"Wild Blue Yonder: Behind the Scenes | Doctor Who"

you have to take a deep breath with this episode and trust it now I remember sitting right here thinking should we
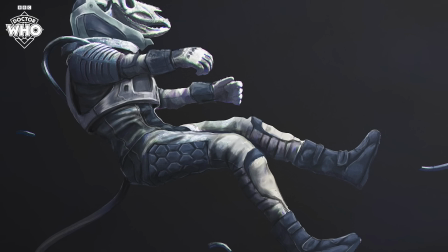4:20 find a cellar full of robot killers should we discover a vault on the spaceships got William Hartnell inside
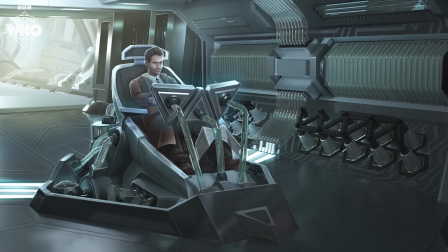4:27 Genuinely, I thought, for the 60th, I thought, should we do this, should we do that? And I had to have words with myself. I had to sit there going, just stay true to the idea.
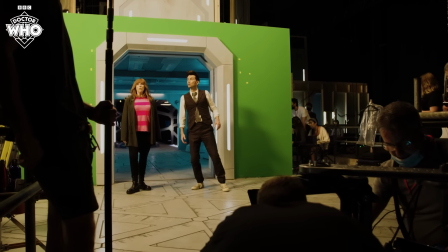4:33 You said to yourself, it's just the two of them on board a spaceship with their doubles. Stick to that. It's a very important thing about writing.
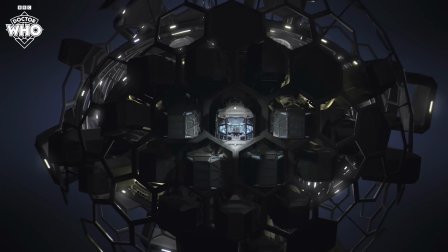4:40 It's amazing how writing wonders often and does this. Stick to the idea. Which means trusting it. Which means saying, I believe this will be a great spaceship.
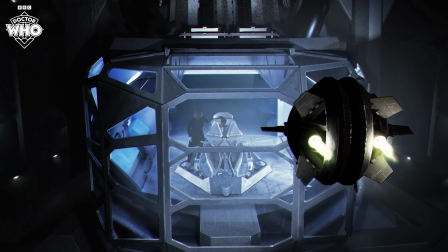4:47 I believe you'll want to spend time in it. I believe you'll want to spend time with those two actors. I believe the flight deck will look magnificent. And it does. I mean, everyone's worked so hard to pull that off, and as a piece of design, I think it's...
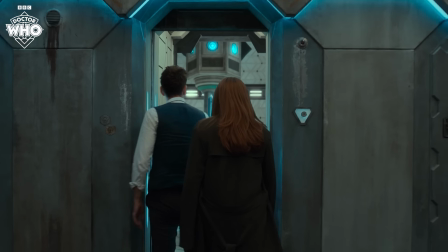5:00 Oh, my God, our design team is just the best. Sensational.
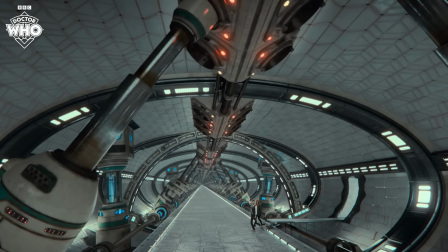5:05 Wow! Nice!
It required a complete collaboration between VFX and art department.
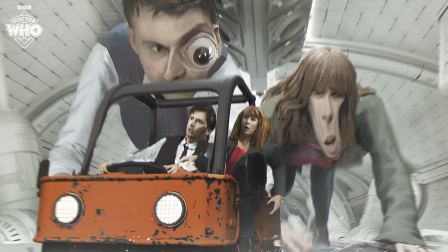5:14 We had to regularly get together to discuss what that corridor would be like, how much of it we were going to build, what it would feel like, how we were going to travel the actors through it. And that required all those different departments.
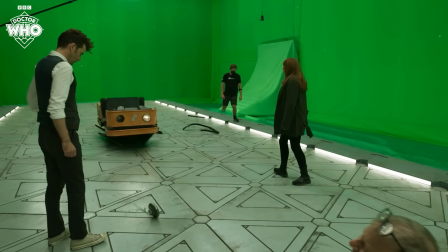5:28 So Phil Simms in art department, Will Cohen in visual effects,
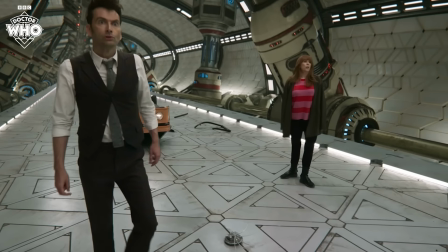5:33 real time in visual effects too, Dan May who helped us design what that corridor would be.
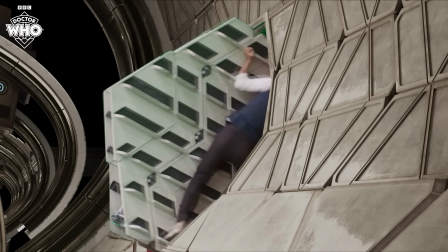5:39 Phil created the spaces with Dan and some of the concept and CG design team.
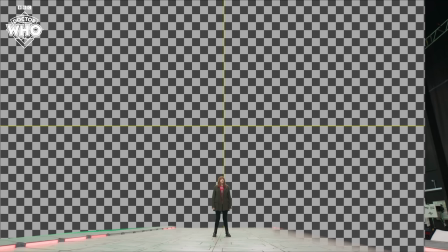5:45 And basically it was kind of driven by Phil, but actually as well by Dan, who was a bit of an advanced party trying to figure out how we did this corridor.
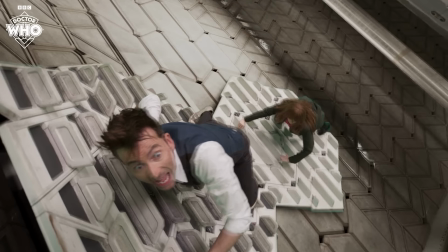5:55 So Phil's kind of texture, tone and kind of gravity to the reality of the spaces, which you see behind us, which are the sets. And they've got a lovely filmic kind of quality. And all of that was plugged into what is the CG environment.
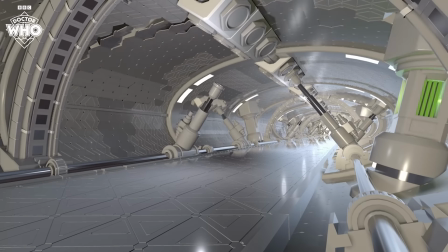6:08 It will be a perfect, seamless, wonderful match of beautiful design.
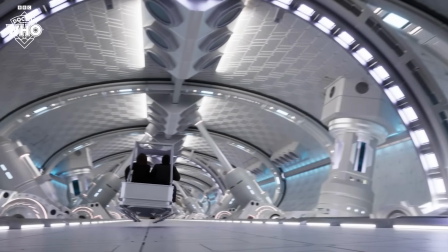6:13 A lot of the early prep was working on pre-visualization with painting practice.
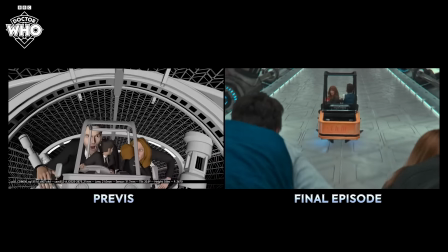6:18 There's animating different ways that we could film the action sequences. And that's really helpful. The first stage is just coming up with extra ideas that aren't in the script or even just finding the best way of kind of framing what is in the script.
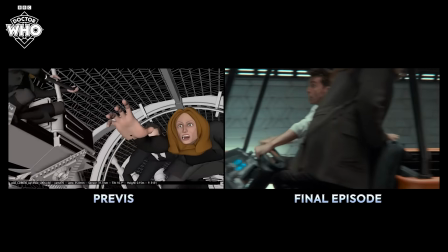6:32 And then you can edit it, add music, add sound effects, get a sense of how that's working. Then once you've come up with your dream version, first of all, you have to check that all the execs like what that dream version is.
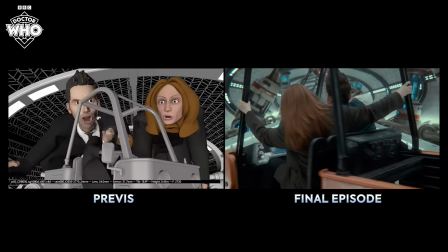6:43 Then you've got to check, do we have enough money to film that? How much will it cost to film that? Do we have enough time to film that?
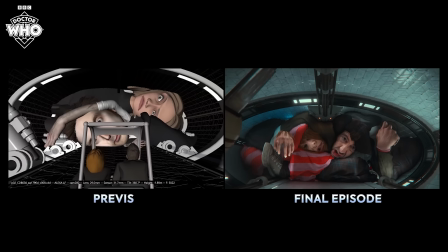6:49 And then all your ideas get sort of shrunk down again. But the previs allows you to make mistakes and try lots of different things at an early stage without spending too much money.
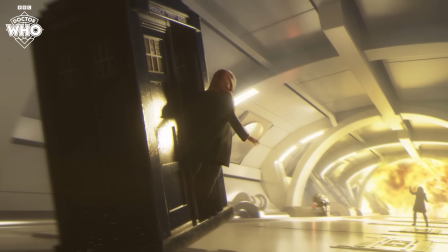6:58 There was some great concept art done at the beginning of the spaceship that actually we've never varied from. It's a great design team with the concept artists, and that's always been the ideal, head towards an ideal. And I think with this episode, we've actually achieved the ideal. It's absolutely gorgeous.
Hello, Jimbo!
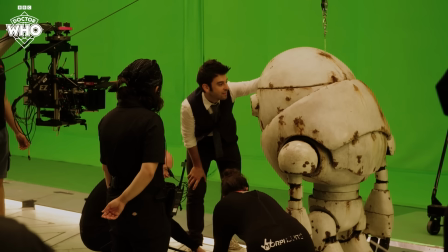7:16 Can you talk?
When we got brought on to this, we knew that this robot needed to stand on his own and walk very slowly,
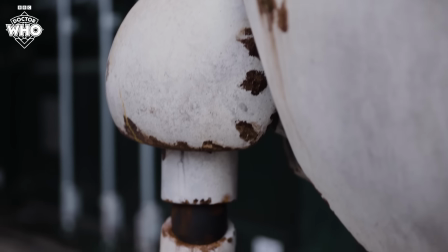7:23 but ideally be puppeteered so that we can have much less humanoid shapes within the bottom of his body.
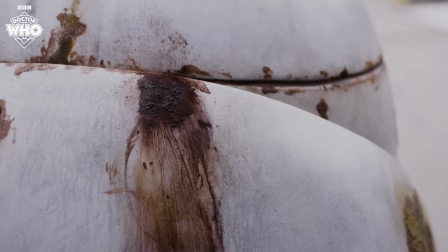7:29 We wanted him to feel like a robot, not a person in a suit. We wanted him to be as in-camera friendly as possible.
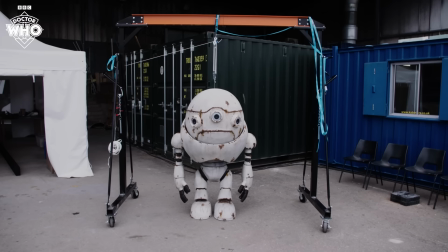7:34 So we ended up going with a completely bespoke aluminum frame inside of his body, which we built from the ground up, every single part inside of his body.
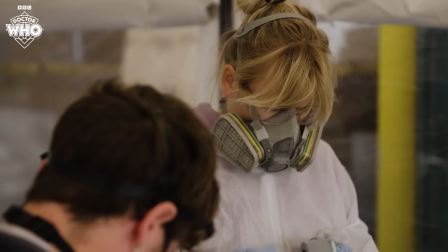7:43 Outside, we did a mixture of 3D printing based on the model. we sculpted,
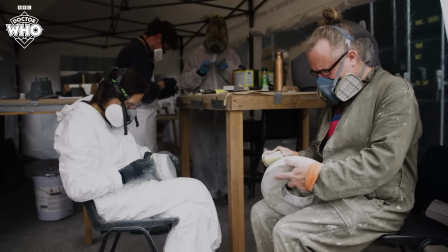7:48 we got things CNC'd which we then turned into fiberglass molds, and we used every process we could find to make this little guy come to life.
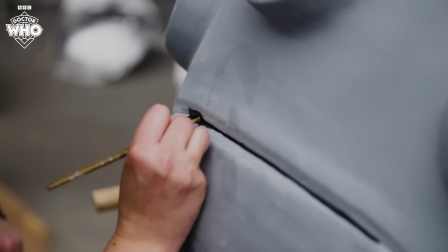7:57 He works as a puppet works,
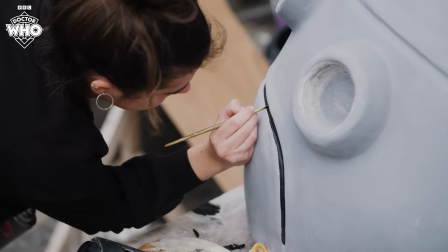7:59 we can unlock all of his joints and move him around as a puppet would move and then lock him into all those positions and he stays perfectly still.
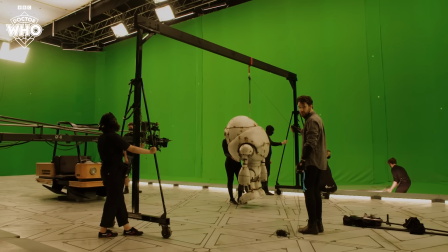8:06 So he's essentially the biggest stop-motion model we've ever made in our lives.